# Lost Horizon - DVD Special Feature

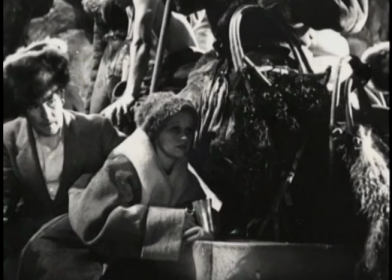[12:24]
That's assistant director Buddy Coleman to the left with the stand-ins and a close-up of the stand-ins with Altame Smith, Isabel Jules double seated in front.
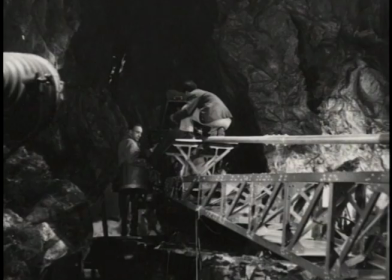[12:33]
Here, bit players wait between setups. And Capra stands on the brand new camera crane being used for the first time.
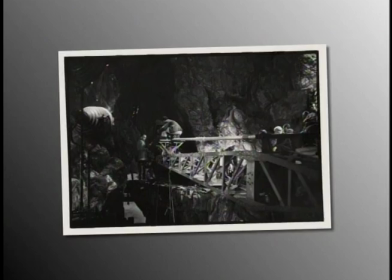[12:41]
That's first assistant Al Keller seated at the end following focus with a process screen depicting the howling winds beyond.
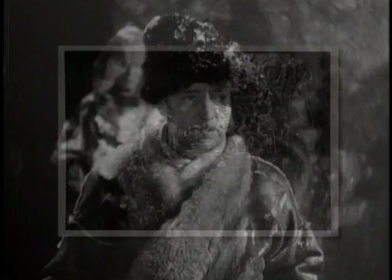[12:48]
The camera crane prepares to pull back and the cast begins their entrance.
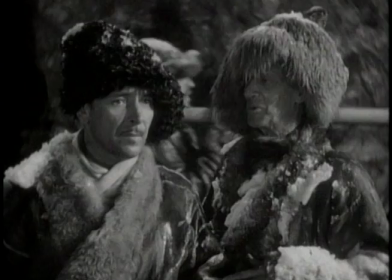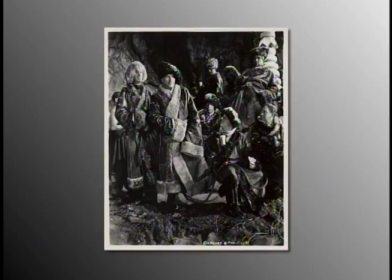[12:58] Welcome to Shangri-La.
This rocky defile became the setting for two of Lost Horizons' best-loved moments.
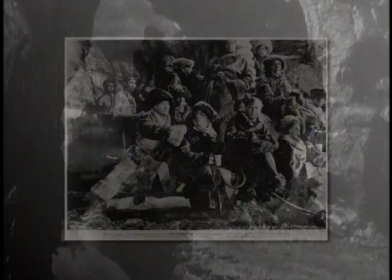[13:05]
Conway's stunned expression of soulful wonderment as he confronts a breathtaking mystery beyond words,
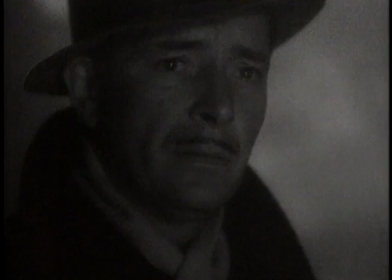[13:10]
and his farewell close-up as we feel the heartbreak of abandoning Shangri-La, Sandra, and his shared dream of a better world.
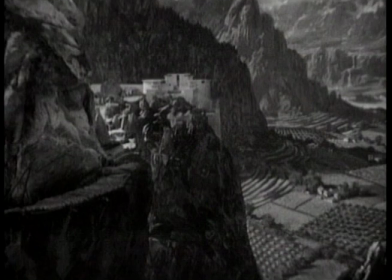[13:21]
This painting of the mountains, Amasari, and Verdant Valley below was a rear-projected still image on glass called a stereo by technicians.
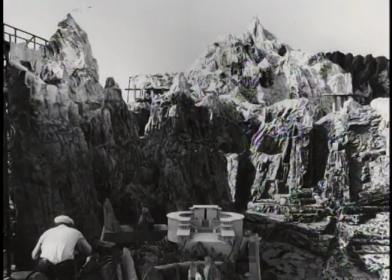[13:29]
The photography for this special effect was by Ganal Kit Carson. From this detailed miniature set, only the Lama Seri would be used as part of a single process night shot.
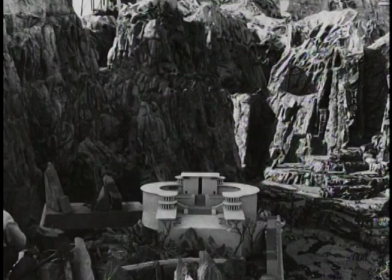[13:38]
The Lama Seri miniature was too close to the floor of the valley for the background setting to be used.
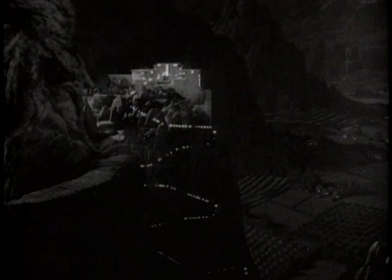[13:43]
Small flickering lights were placed on a slow moving model train to indicate the torch bearing mourners.
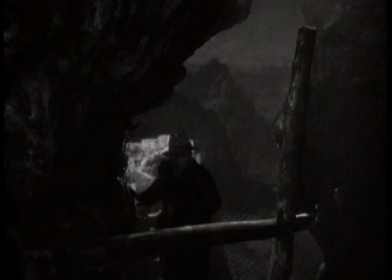[13:49]
The Lama Seri model and train were photographed in register with a glass shot painting, placing them high above the valley floor.
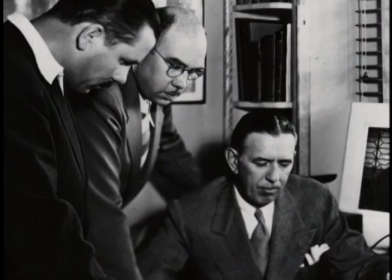[13:56]
Supervising Art Director Stephen Gusson assigned the task of art direction to Paul Murphy and Lionel Banks, pictured here with him.
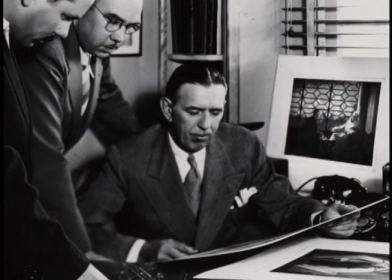[14:03]
Gusson is holding Carrie O'Dell's watercolor conceptions of their work.
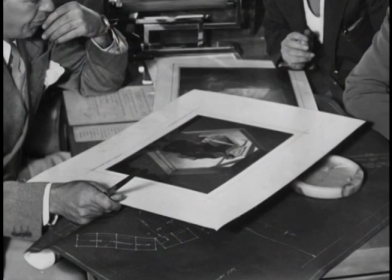[14:07]
O'Dell recalled that Banks and Murphy would wrap out their ideas and work with draftsmen in the art department until they settled upon the designs which O'Dell used as the basis for his sketches.
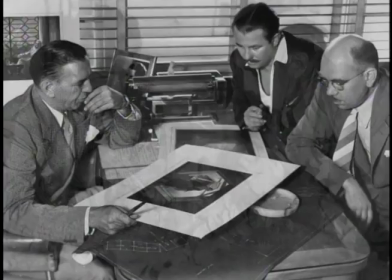[14:16]
These were presented to Capra and Columbia President Harry Cohn for final approval. Designing Lost Horizons' mini sets took over a year.
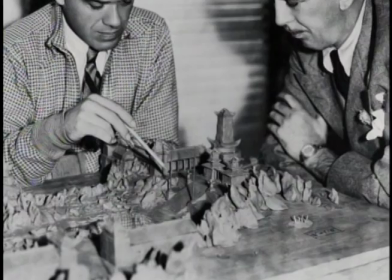[14:24]
Here, Gusson and Capra consider an early design for the Lama Seri.
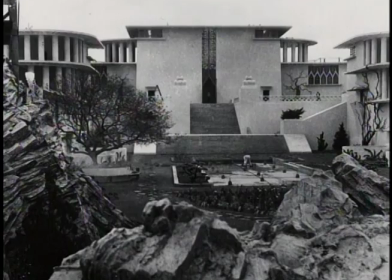[14:28]
Except for the reflection pool and the stairway approach, this humble, realistic look was abandoned for an idealized structure of dramatic proportions.
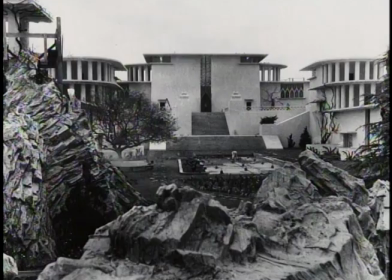[14:36]
Nearly 500 feet wide, 1,000 feet long, with the central facade 90 feet high.
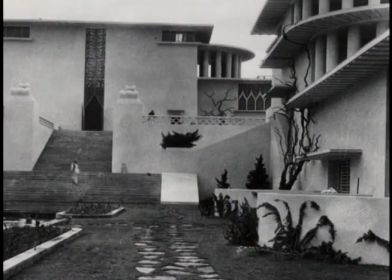[14:42]
For filming, freshly cut blossoms and leaves would be added to the trees we see in this photo.
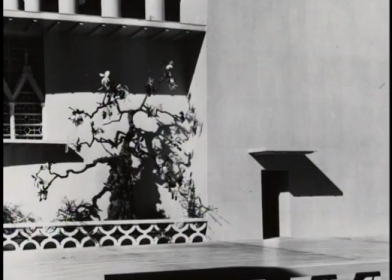[14:47]
Here are a few vantage points of the Lamas area that we never see in the finished film. The left front portion of the central facade shows the tree now fully dressed.
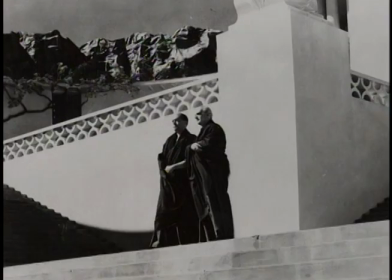[14:56]
Looking even further to the left, this time from the foot of the first stairway. Note the artificial mountains designed to cover the telephone poles lining the ranch property.
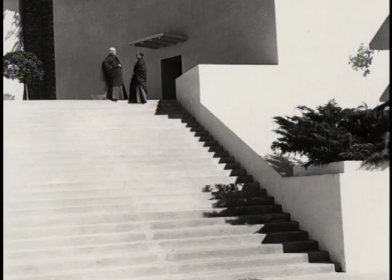[15:05]
Standing on the first landing, looking to the extreme right,
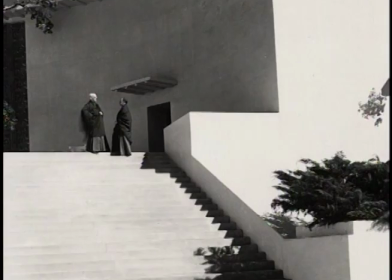[15:08]
we see the grand curve of the wall that continues around until it meets the imposing central facade facing the reflection pool.
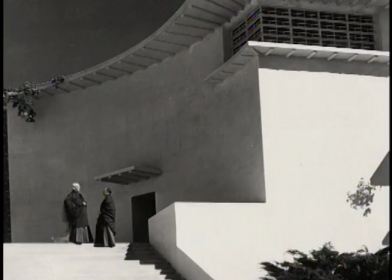[15:15]
Al Keller perched himself on the roof just above the window in this picture to take the following photo.
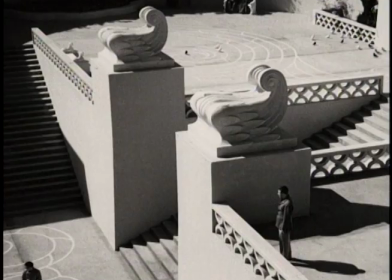[15:20]
These Mendela designs, Tibetan symbols of the universe, are barely evident in the film.
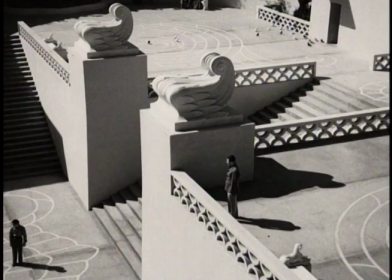[15:25]
The Lama Seri itself was white, the stairways and the two landings were pink to offset them in black and white photography.
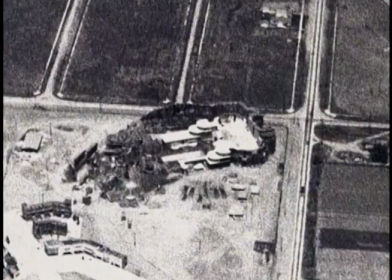[15:31]
To take full advantage of natural light, Joseph Walker specified the correct orientation prior to construction, which took a month and a half.
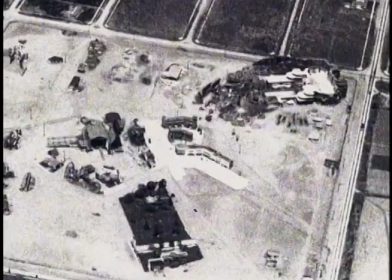[15:39]
Al Keller took this aerial photo of the Lama Seri set, which was a hollow shell at the Columbia Ranch, near the corner of Verdugo and Hollywood Way in Burbank, California.
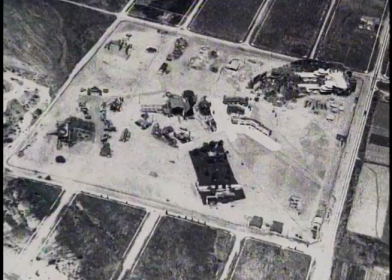[15:47]
A mini mall called the Burbank Town Center now occupies this site.
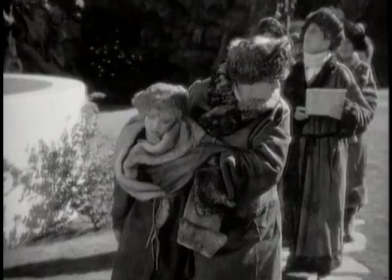[15:52]
And now I'd like to turn to a reconstruction of the approach to the La Masary and some scenes that were cut before the film was previewed in the fall of 1936.
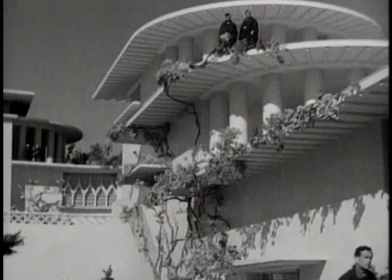[15:59]
Relatively few complete scenes were cut from Lost Horizon, but many were trimmed, some drastically.
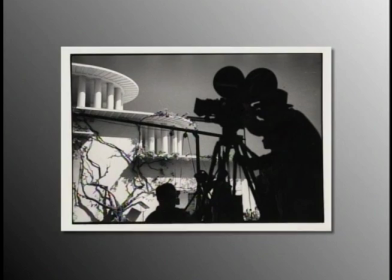[16:05]
Entrances and exits were first to go. Three days in May were spent setting up the mini camera angles for the rescue party's walk and entrance to the La Masary.
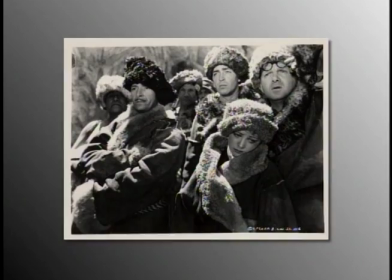[16:14]
Irving Lippmann snapped this photo at the far end of the reflection pool.
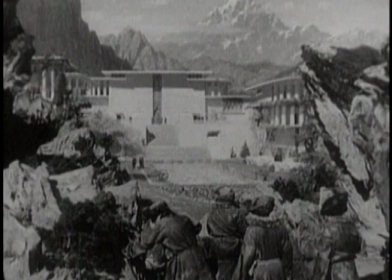[16:18]
This glass shot painting of the Caracal Mountains in register with the La Masary was the work of E. Roy Davidson.
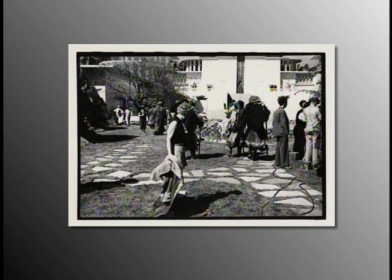[16:24]
They begin their approach without benefit of the glass shot. Capra lines up a shot of the arrival.
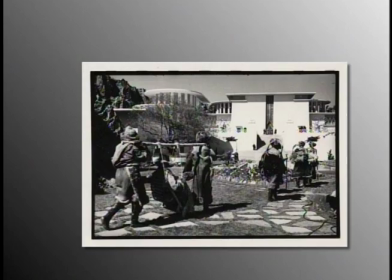[16:32]
The cast gets ready for the setup.